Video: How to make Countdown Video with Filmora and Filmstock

everyone welcome back to the filmstock youtube channel we are chris and christina and we are here to help you make better videos and empower your inner video creator if you've ever wanted to add an animated countdown to your videos then the big metal countdown pack from filmstock will help you do that it could be a top 10 cute cats countdown it could be a top three tips video or it could be the top five supercars in the world. This pack will work for all of those types of videos. To make sure you don't miss out on any future video tips make sure you hit the subscribe button down below. This pack is a pretty easy one but let's jump into Filimora 11 and Chris is going to show you a few examples of how you can use it.
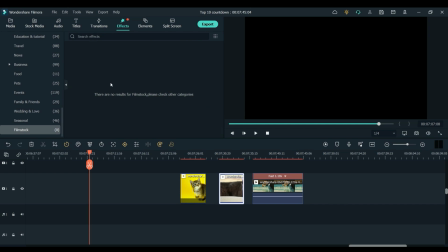[2:02]
So now that we're in Filimora 11 you will need to download the big metal countdown pack the link for that is in the description. Once you have it downloaded if you click on elements up here and then scroll all the way down to the bottom until you see film stock
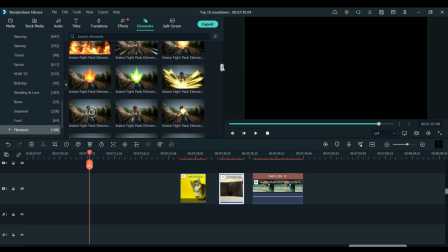[2:16]
and click that you will see all the effects that you've downloaded in here and here is the big metal countdown.
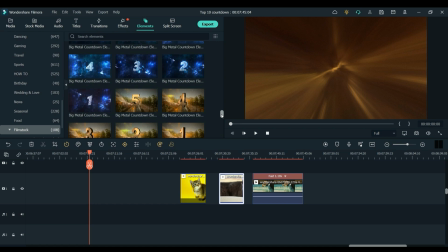[2:23]
In this pack there are three different types of countdowns as you would have seen at the start of this video and for this first one I am going to use this gold countdown right here because I think it just fits the theme a little better.
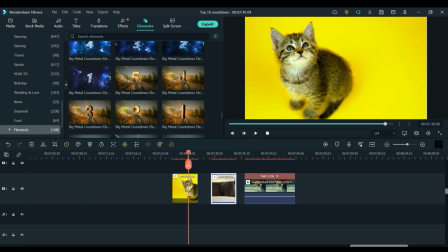[2:36]
So for this first example imagine it's a top 10 cute cats countdown video.
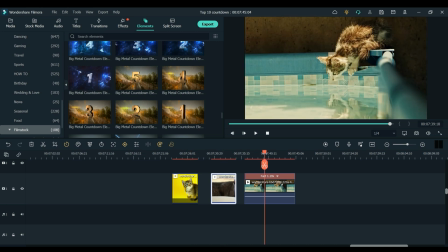[2:41]
I have my three clips of my three different cats and I'm just going to show you how you could use the countdowns to create something like I showed you at the start.
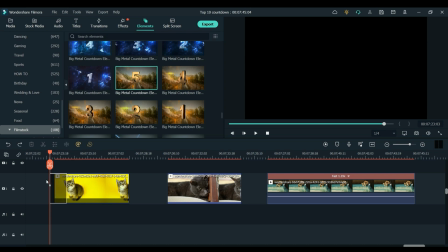[2:49]
So this is pretty quick and simple. I'm just going to drag number five down in front of the first cat right here and I'm actually
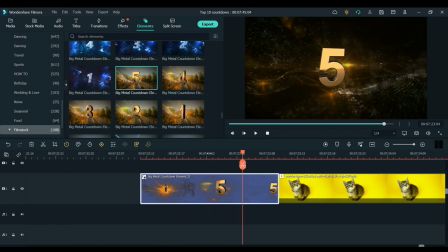[2:57]
going to use a transition between the number five and the cat just to blend things together nicely.
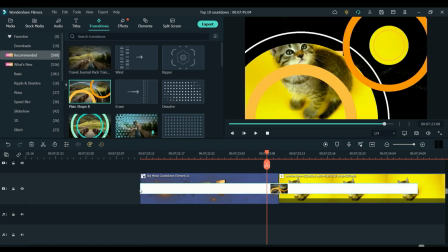[3:04]
I think this one will work quite well because the colors are quite similar but I am going to make it a little bit shorter so
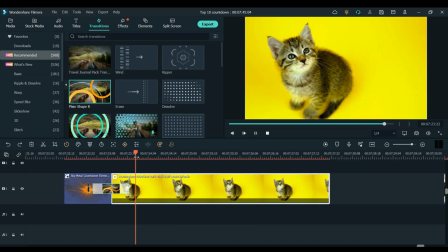[3:12]
we have something like that I think looks quite good and because the clip of the cat is quite still I'm just going to use a little bit of
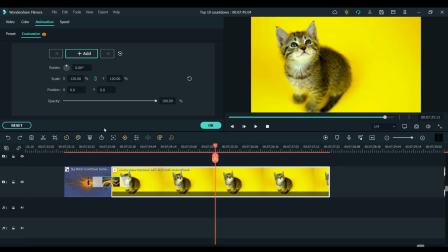[3:19]
keyframe and just to zoom in and add something else to the clip so I'm going to add one that's a little bit more zoomed in at the end and then I'm gonna add one that's a little bit more zoomed out at the start and then it will zoom in as the clip plays just
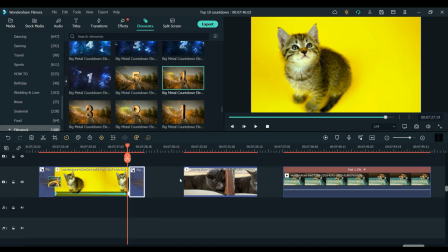[3:41]
like that and then I'm going to drag my number four in right at the end and drag everything over and I'm also going to add in my number three here just so I can line everything up before I add any effects so I actually think these countdowns are a little bit fast for
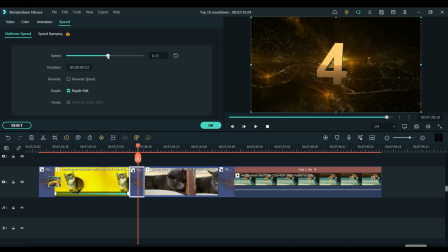[3:58]
this video so I'm just going to double click go to speed and slow it down something like that I think we'll just be a little bit
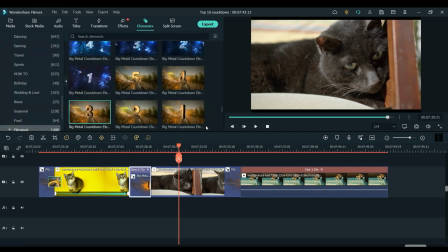[4:07]
slower yeah I think that works better and then I'm going to add the same transition that I did in the first one and just make it a
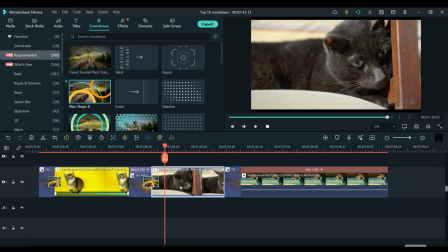[4:16]
little bit smaller and then I'm also going to do some key framing to zoom into this clip as well so now that I've
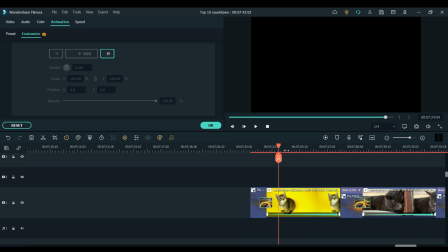[4:24]
got my clips and my countdowns in as well as my transitions I'm just going to add a little name tag for each of the cats so I'm going to click
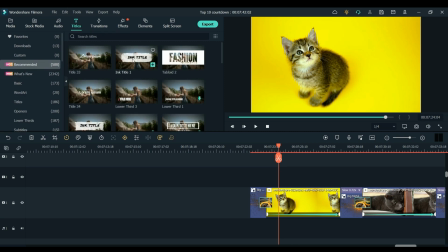[4:32]
on titles at the top and I quite like this ink title so I'm going to use it for each of them and I'll maybe change the color as well and
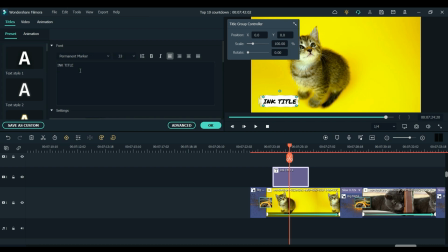[4:45]
to change the text I just need to double click and then I can change it right in here and this little cat I'm gonna call tiger because I think it suits him so
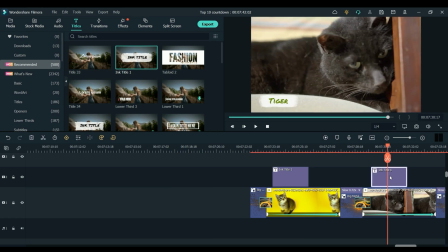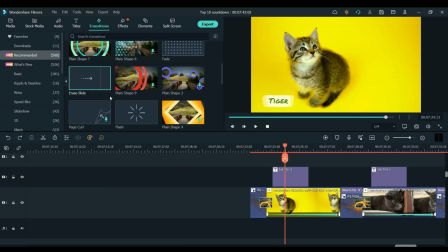[5:02]
So now that I've added each of the titles I'm going to add a little transition to each of those just to add a bit more animation to the video.
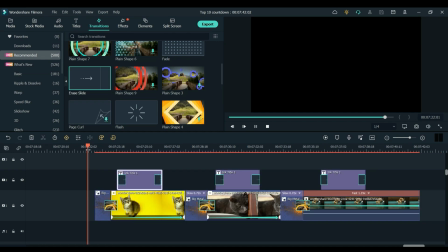[5:10]
So now that we have that done we are left with something that looks like this.
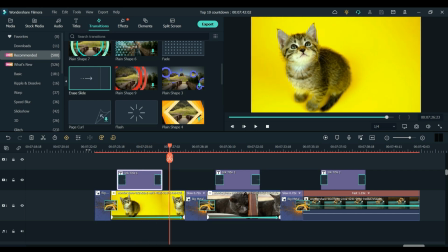[5:15]
Which I think looks pretty good and now I'm just going to add in some music and maybe some cat sound effects just to tie everything together.
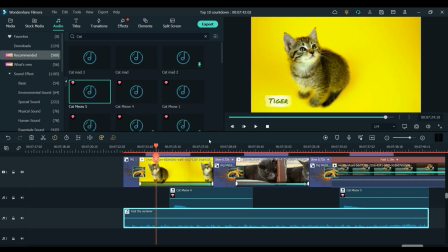[5:23]
And once you've added in your music and your sound effects you should be left with something like this.